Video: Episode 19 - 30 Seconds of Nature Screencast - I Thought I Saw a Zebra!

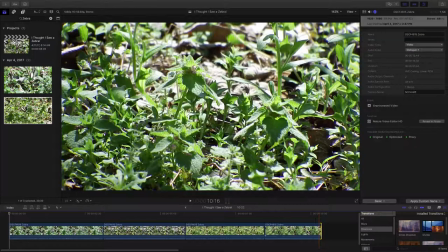251s
Looks like we're working with about a little over 10 seconds of video here.
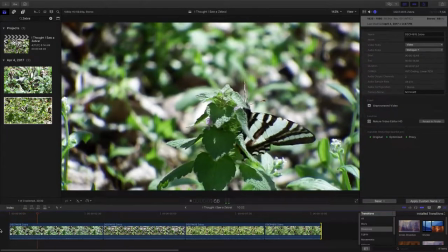260s
10.22. Let's see what we've got to work with here. We've got
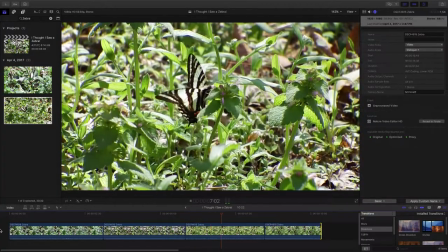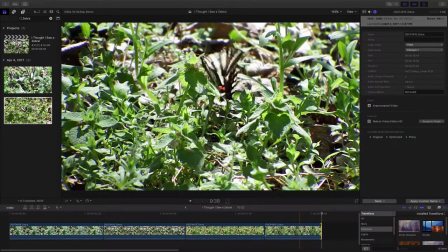272s
okay. I think out of all the clips, I sort of like this one the best. It shows the underside, shows the top side of the wings a little bit.
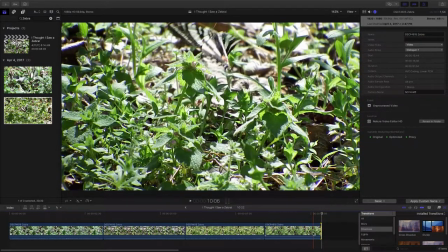290s
I like that clip.
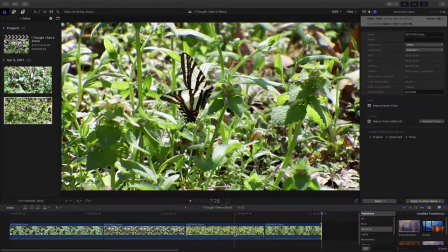294s
Although this clip shows off the undersides and the top of the wing a little bit,
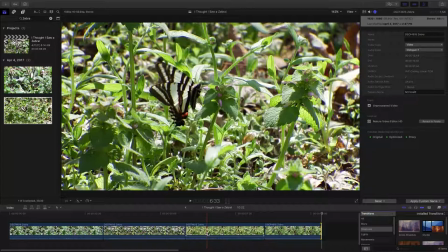301s
you really see the blood red stripe running up through the middle of his wings there.
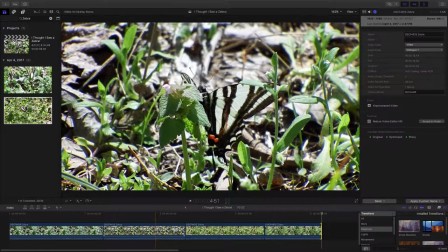308s
Interesting. Oh, there you can see it even better.
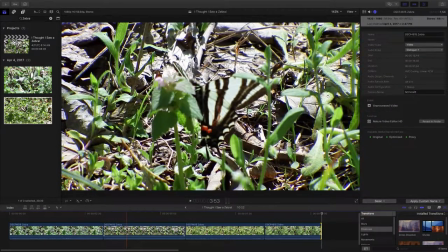314s
We have an out of focus spot right there. So we start in focus, it's out of focus, back to focus again.
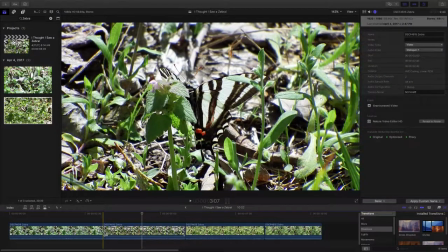329s
Let's see if we can grab and remove that out of focus spot.
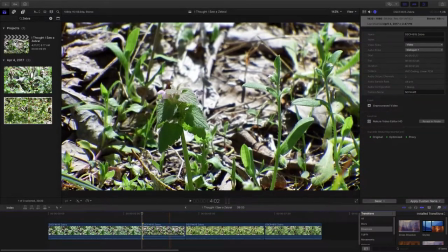337s
Gives us a little less video to work with.
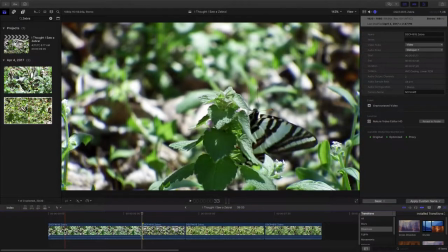341s
But with this beautiful butterfly in this video, I think we can...
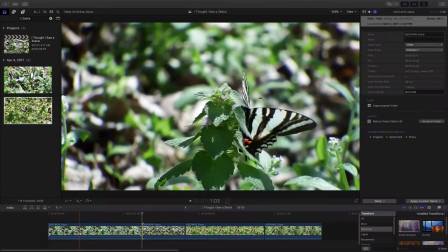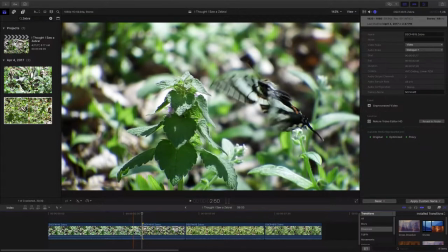354s
This is probably a good introduction shot. It allows you to see the butterfly, but not perfectly. It kind of draws you in and makes you want to see maybe even more.
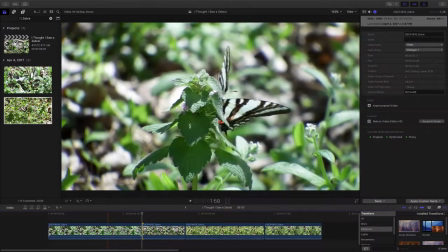369s
Have the camera doing some adjusting with the light here and doing weird things, and I
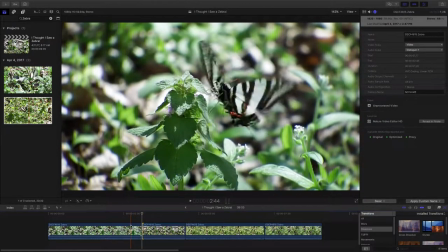379s
don't know if I like that. Although, let's do this slow motion fly off.
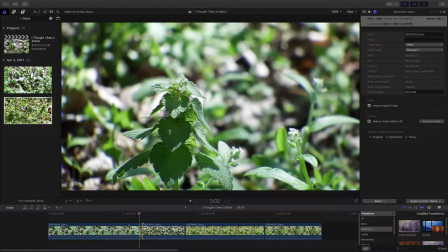387s
I kind of really like that.
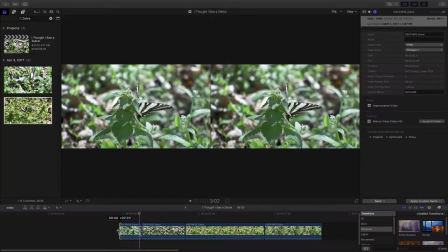392s
Let's just grab here, get beyond the light
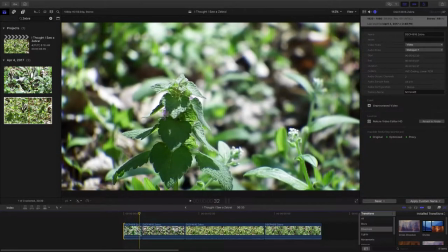400s
messed up there, and look at what we've got. Now there's a video clip that we would really want in slow motion.
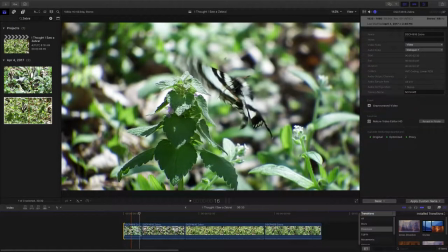409s
Something even maybe 9% speed.
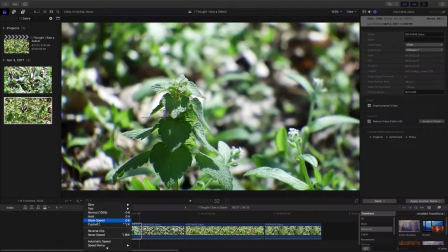415s
Let's take that and let's see how much video we actually have with 9%.
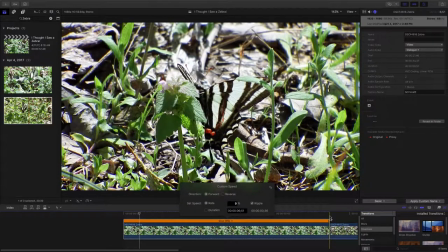423s
We'll just stick in 9% there, and that makes it about a 6-second clip.
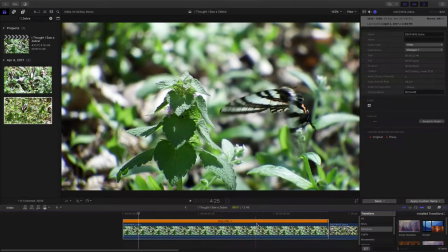433s
So let's take and
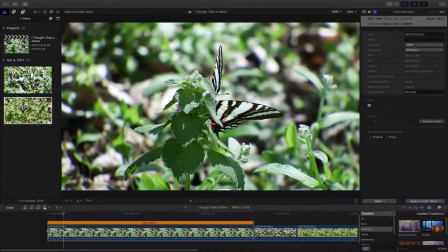438s
look at what the 6-second version looks like on this.
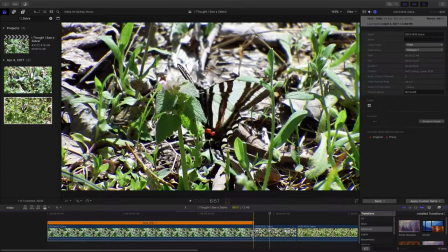446s
Yeah, I kind of like that, but with us making the clip slower, we have more
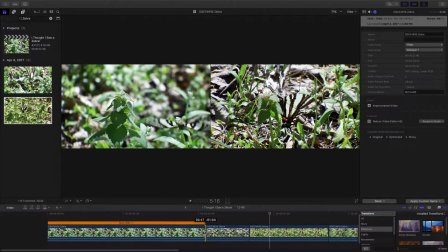456s
dead air, you might say. He flies off right about in there.
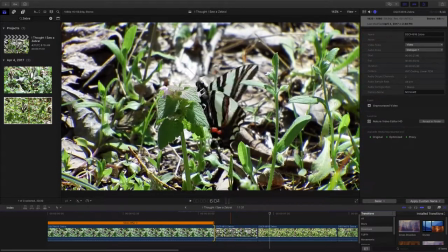462s
So now the clip's only a little over 5 seconds. And we have this clip here.
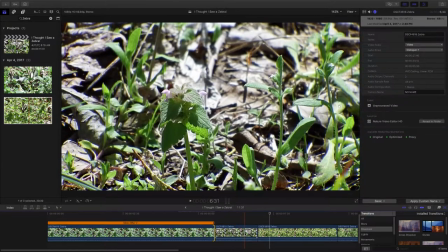472s
Now the question will be, do we want to leave the shadow in as he flies off?
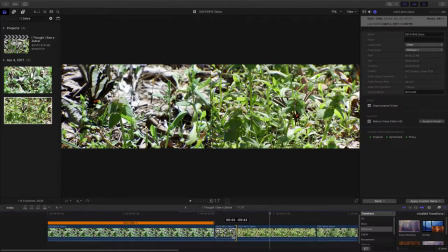480s
And I think not. We'll clip it down to just where he's departing.